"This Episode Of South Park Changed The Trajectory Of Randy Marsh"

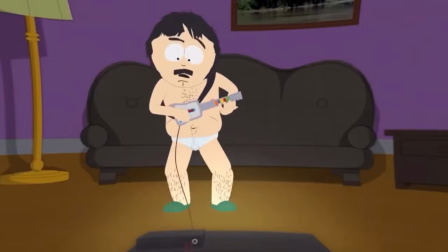4:09 We first see Randy challenging another parent to a fight in the stands in a pretty ridiculous way.
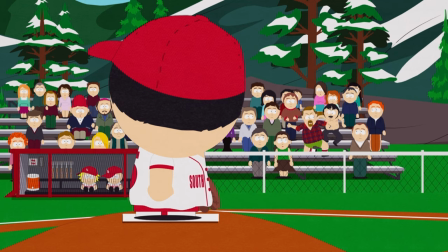4:14 We've seen Randy in humorous situations before, but up until this point, he has never been seen as an absurdly aggressive drunken moron.
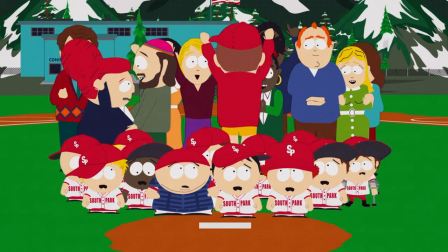4:21 While he's getting arrested, Trey Parker really turns up the gas on the absurdity with some really hilarious performance choices.
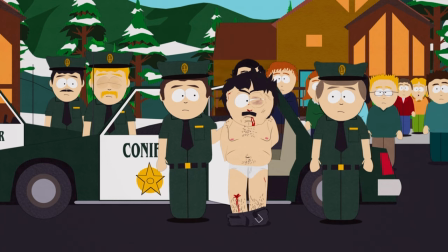4:28 And this sets the stage for what is to come later in the episode.
Arresting me for what? I'm not allowed to stand up for myself?
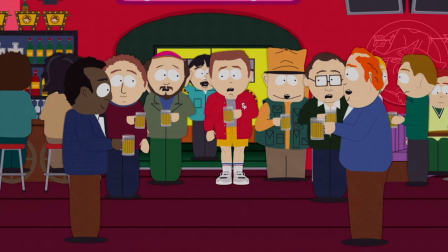4:34 I thought this was America. Huh? Isn't this America? I'm sorry. I thought this was America.
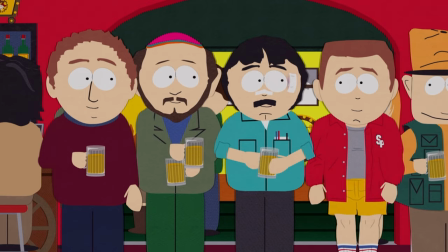4:40 Being an aggressive, drunk and loud is portrayed as a source of pride for Randy,
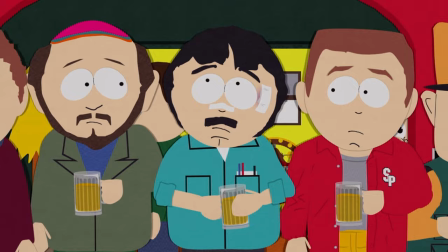4:44 as he is congratulated by his peers while celebrating his victory in hand-to-hand combat, rather than the victory of his children's baseball team.
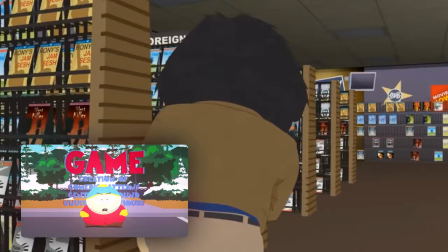4:51 South Park utilizes the concept of mapping here to its benefit in developing Randy Marsh's character.
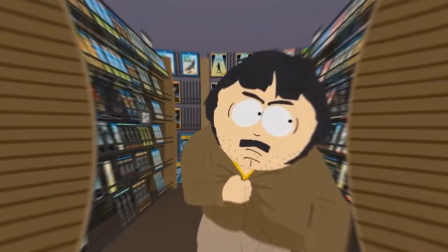4:57 We've talked about South Park's utilization of the mapping concept before. We'll place a link to that episode in the description below if you'd like to learn a little bit more about it.
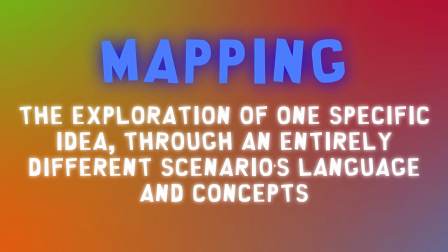5:04 But the concept can be broken down as basically the exploration of one specific idea through an entirely different scenario's language and concepts.
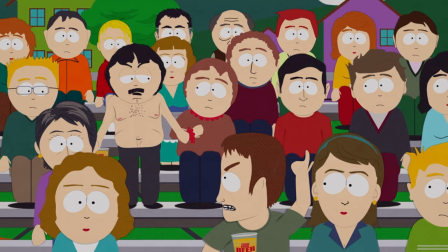5:13 In the case of the losing edge,
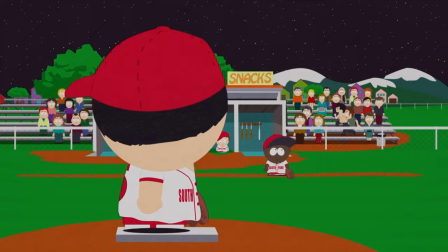5:15 they are filtering the idea of fathers getting drunk and fighting at Little League games through the common trope of a somewhat classic underdog story, like Rocky or the Karate Kid.
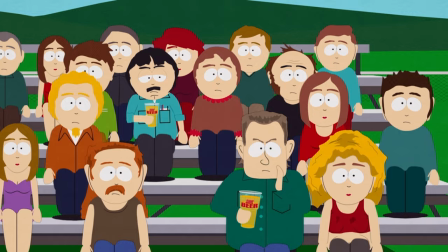5:24 It's a simple yet effective way to not only drive the comedy of the situation at hand in a way that is very easy for us to follow, but in this case,
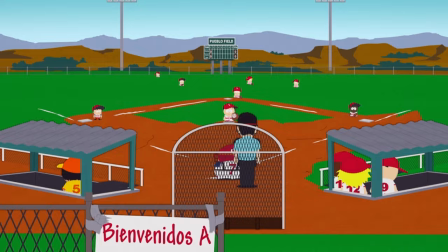5:32 drive the character in that same manner. A short montage is a really perfect way to raise the stakes for everyone and focus on getting to the final moments of the story very quickly.
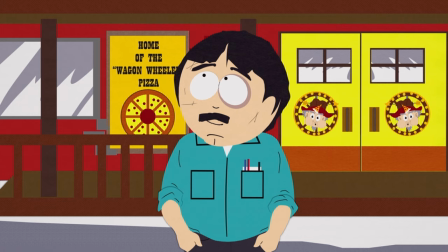5:41 It's only halfway through the episode at this point, and we're already at the Little League State Championship.
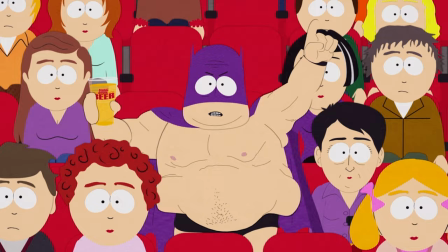5:46 South Park does a great job in this episode in treating the absurd as if it is completely normal.
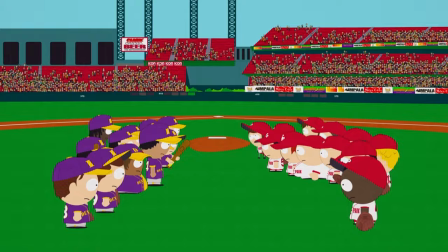5:52 Jeez, I really wish this guy would shut up.
And the completely normal as if it is absurd. And they do it in a very over-dramatized way.
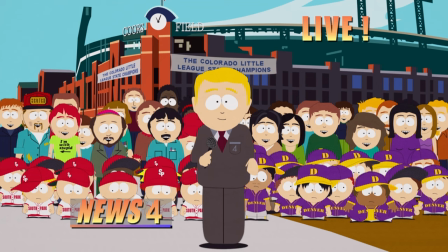5:59 Randy Marsh having his little moment of pride before entering the state championships is melodramatic to the point of being completely ridiculous.
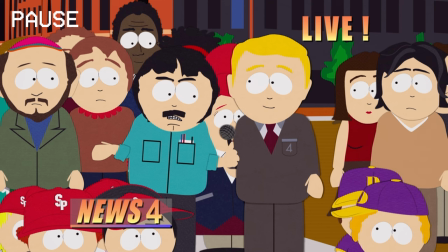6:07 I don't like to really trash talk, but I don't think Denver has a chance.
But this is an important moment to any underdog character in a story of this type.
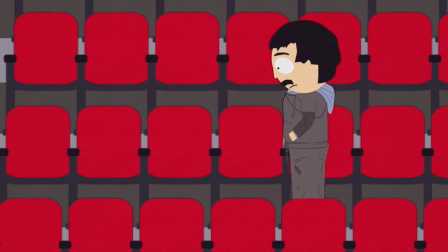6:15 This is the midpoint to the narrative. with the calm before the storm. It reminds us that this episode isn't even about baseball.
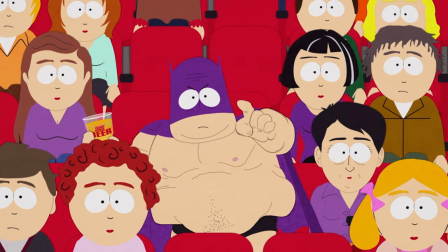6:22 It's all about Randy. In the next scene, we get the introduction of Randy's ultimate rival when Bat Dad enters the fray.
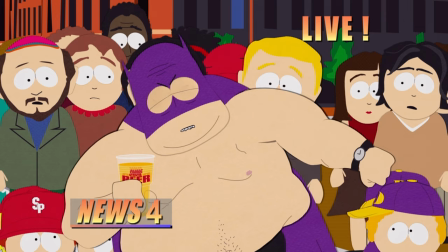6:29 Oh, yeah! South Park is going down! Feel it coming!
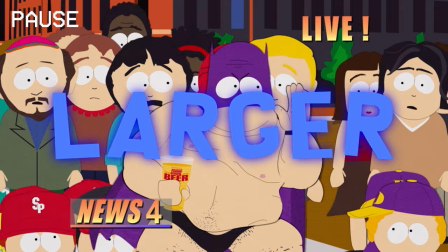6:34 You ain't got a chance, South Park! Here we go, Denver!
He is larger, louder, and drunker than Randy could ever dream of being.
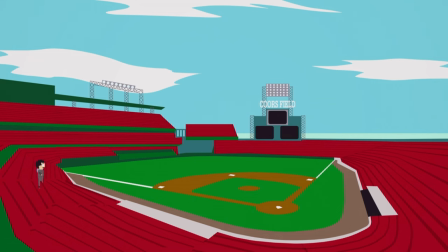6:42 This is the moment where the bad guys are closing in, which frightens Randy and sends him into a deep,
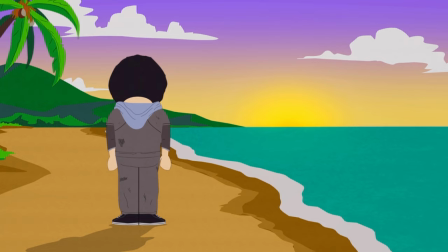6:49 soul-searching moment that feels so familiar, we can't help ourselves from connecting to the trope and laughing at the parody of it all.
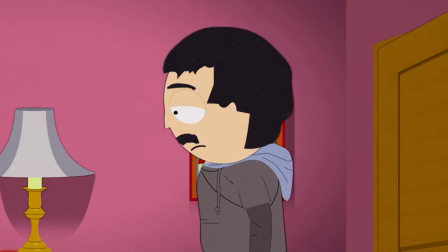6:56 Matt Stone and Trey Parker never, ever play to the comedy of this scenario. Instead, they play to the seriousness of it.
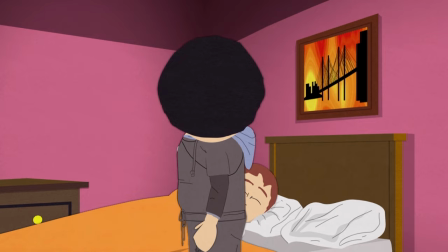7:02 Again, this falls under the realm of treating the absurd as if it is incredibly normal, and this juxtaposition is an absolute delight to observe.
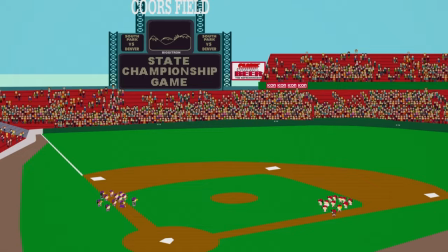7:11 In the final moments of the episode, Randy returns to the baseball game.
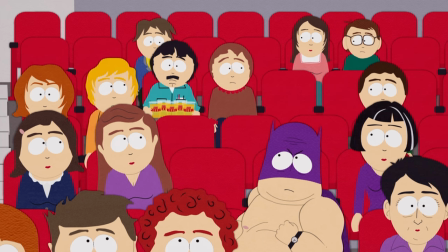7:14 By this time, we have a concrete understanding of what is about to happen, and we are 100% on board with it.
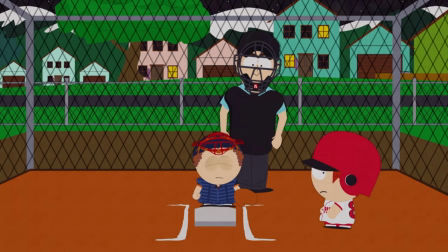7:21 This entire episode has brought us surprisingly new behaviors from a character we've been familiar with for years.
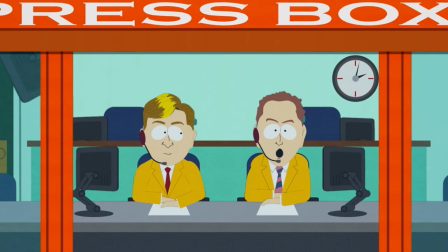7:26 And because they've mapped them over this underdog tale of a drunken brawl, we know exactly where the story is going and are along for the ride.
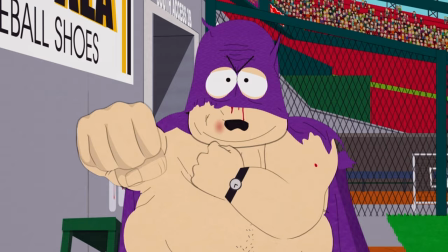7:33 The final fight ensues and weaves itself in as a loophole that will provide the South Park baseball team with the loss necessary to not have to play baseball anymore.
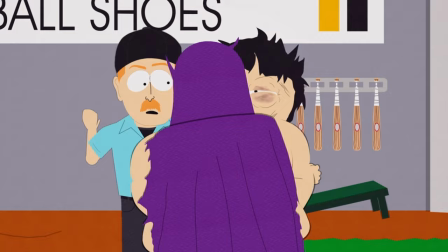7:42 This sequence has become mimatic as of late, with the I didn't hear no bell making its way into meme culture, but it's for a good reason.
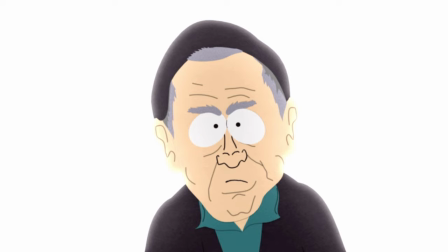7:50 This is a pitch-perfect parody, to the point of directly referencing Rocky and the Karate Kid.
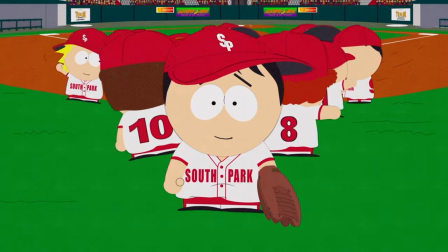7:55 By the end of the episode, we all share Stan Marsh's exact feelings towards his father.
Dad!
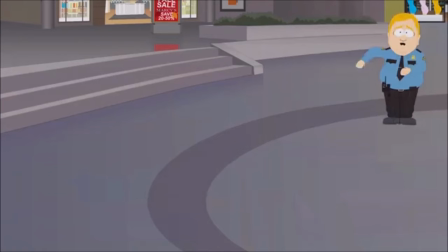8:02 You're the greatest!
After The Losing Edge, Randy Marsh has gone on to create some of the most hilarious moments in the show's history.
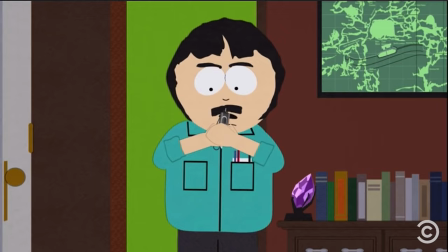8:08 He became the world's greatest home chef, survived a guinea pig apocalypse, saved the world of Warcraft, and started his own marijuana farm.